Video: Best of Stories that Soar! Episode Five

Hey story friends! Welcome to the final day of Best of Stories That Soar Week 2021. Besides being fun and meaningful, Stories That Soar is an educational program that teaches literacy, culture, and critical thinking. In a typical year, you know we like to come to your classroom and get feedback and answer your questions. This year, we had to create the What Did You Think link to continue this kind of conversation. We're also using that feedback and those questions to create special behind-the-scenes segments at the end of each Stories That Soar week at each school. But today, we're going to start the episode with an example of one of those behind-the-scenes segments.
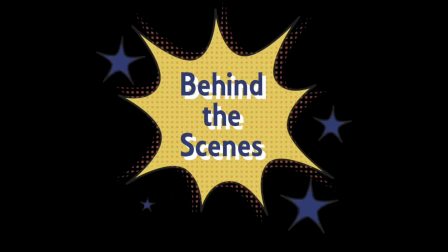0:46 Enjoy. Welcome to Stories That Soar Behind the Scenes.
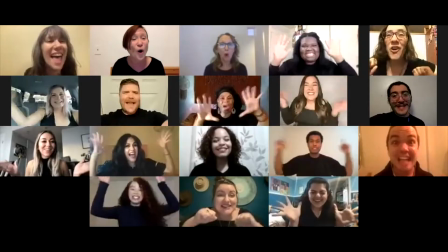0:51 Like many people this year, STS met over Zoom. The cool thing about meeting online is we were able to work with some of our former actors who had moved away.
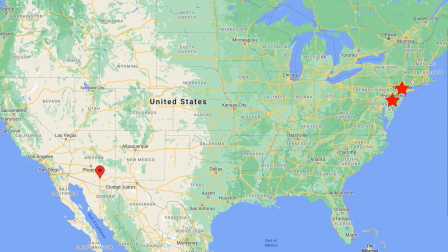1:00 We worked with actors in New York, Philadelphia, Las Vegas, and Los Angeles.
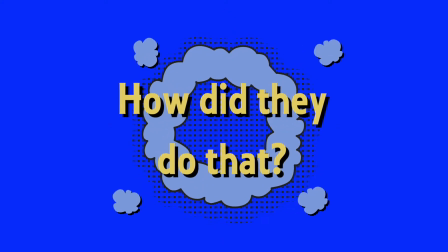1:05 How did they do that? Let's jump right in with some common questions we received this year.
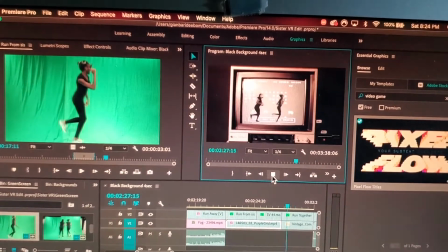1:09 We were often asked, how did we put actors in castles or alternate realities? Well, we used a green screen.
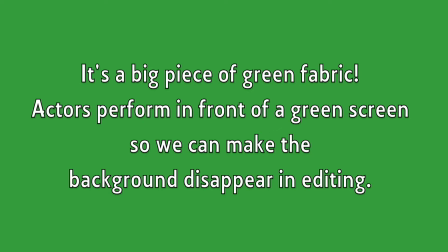1:16 What is a green screen? It's a big piece of green fabric. Actors perform in front of a green screen so we can make the background disappear in editing.
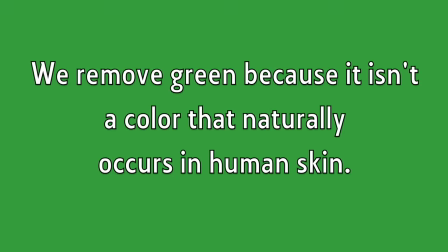1:25 You can put an actor anywhere. We remove green because it isn't a color that naturally occurs in human skin.
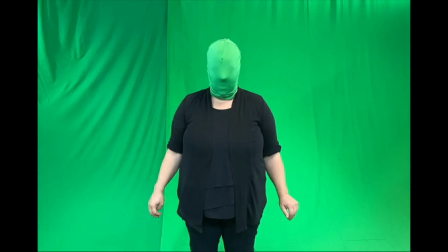1:31 You can make anything that is green disappear, like Rachel's head for chicken nuggets.
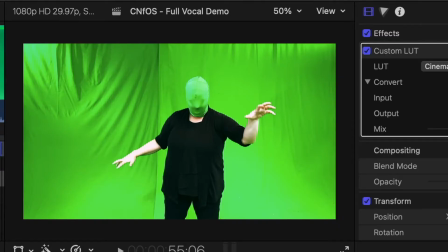1:36 Here's the footage, and we remove the color green, and suddenly Rachel has no head.
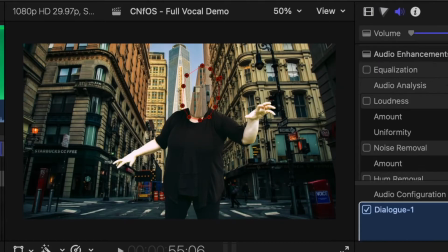1:41 Then we put her in New York, and it's time to put the chicken nugget head on. Even our pets got in on some of the green screen fun.
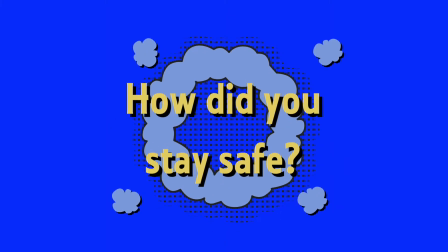1:48 Oh, Tula! We were often asked, how did you stay safe? Our actors and their families' safety was our priority this season,
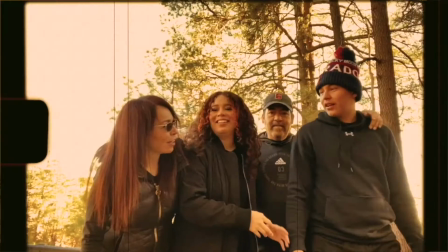1:55 and that often meant working with our families and other people that we were in pods or quarantining with.
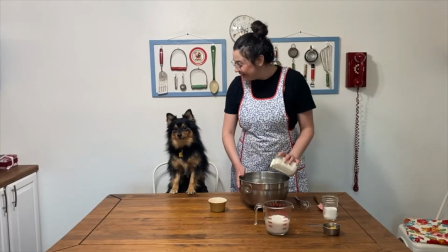2:01 Many of our friends and family made their acting debuts this year.
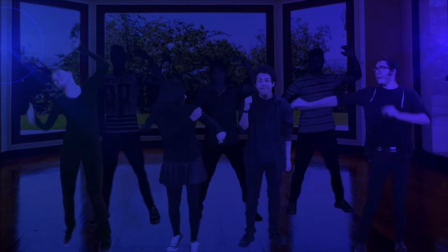2:05 When we were together, we wore masks, and to give the illusion that we were together, we used a green screen.
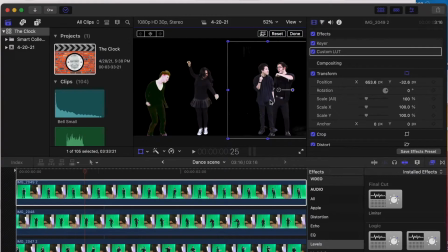2:11 We were all filmed separately and put together in the editing process. We also used editing tricks to make it seem like we were in the room together.
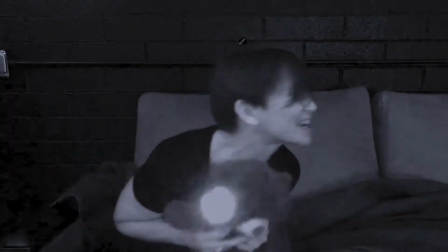2:18 Like here, you think the girls are telling stories in the same room. But in fact, we weren't.
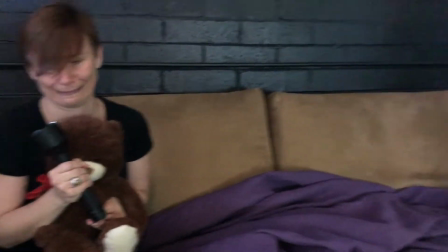2:24 We filmed every person's scene alone and turned on the fans and let the space air out before we filmed the next person's unmasked scene.
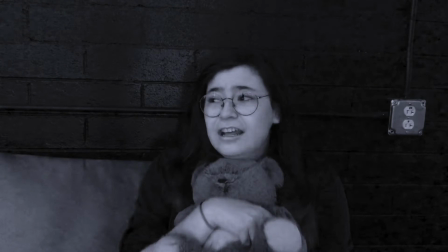2:31 And when Frankie screams, she's actually not screaming. She just opened her mouth and pretended so as little spit flew out as possible.
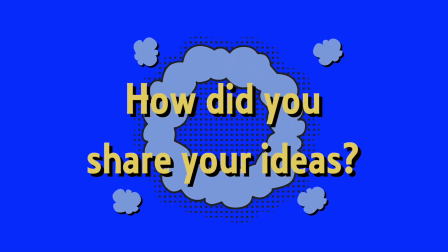2:39 How did you share your ideas? After our Zoom meetings, we created scripts and storyboards.
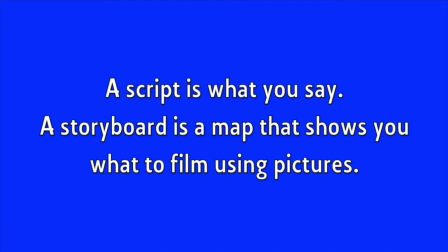2:45 A script is what the actors say. A storyboard is a map that shows you what to film by using pictures.
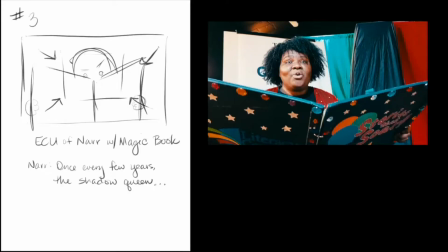2:51 Here are storyboard panels next to the final scenes from The Shadow Queen.
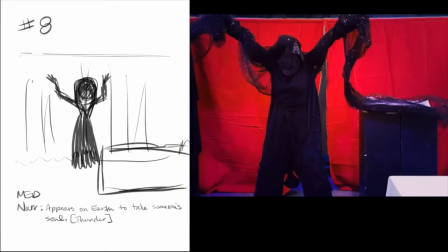2:55 We use these pictures to communicate with editors and the rest of the team, so we're all working toward the same vision.
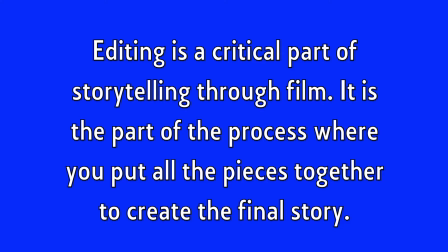3:03 Editing is a critical part of storytelling through film. It is the part of the process where you put all the pieces together to create the final story.
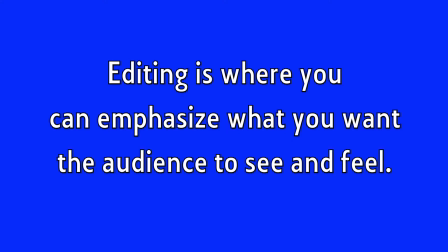3:11 Editing is where you can emphasize what you want the audience to see and feel.
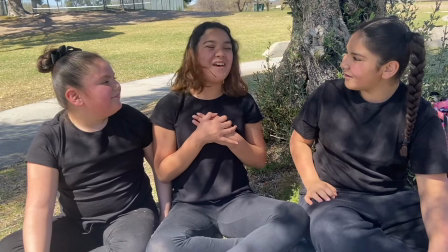3:16 In Savannah the History Girl,
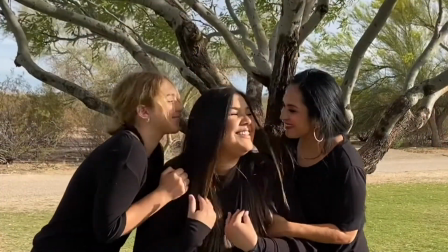3:18 we faded from the young actors hugging to the adult version of those characters to make you feel the love and friendship and see the passage of time.
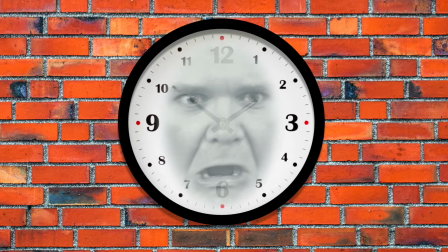3:25 For the clock, we used what's called a classic vertigo shot, like the one from the classic movie Jaws.
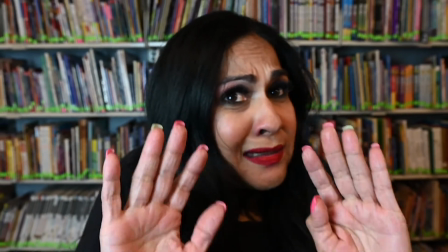3:33 We used this shot to create a sense of extreme disorientation and discomfort for the characters, and hopefully the audience. Another common question was, what program did you use? We used a lot of programs, but most commonly iMovie, Final Cut Pro, Premiere Pro,
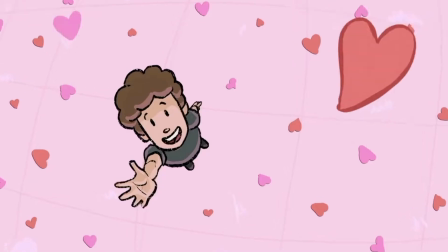3:49 and for animations like Zombies and Hearts and Two Friends, we used a program called Procreate.
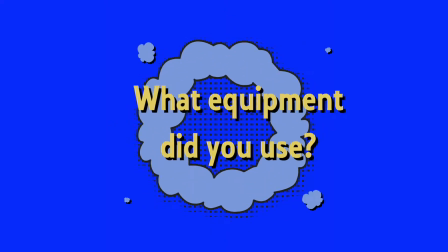3:54 What equipment did you use?
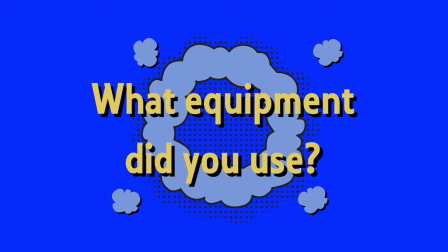3:56 Well, some of us had cameras, a lot of us used our phones and GoPros, and when we wanted to get fancy, we used a camera called a drone.
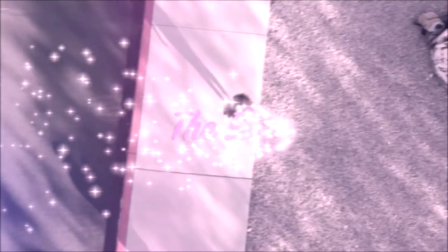4:04 A drone is a camera that can fly. You'll see it in this next section in the story called Eyes.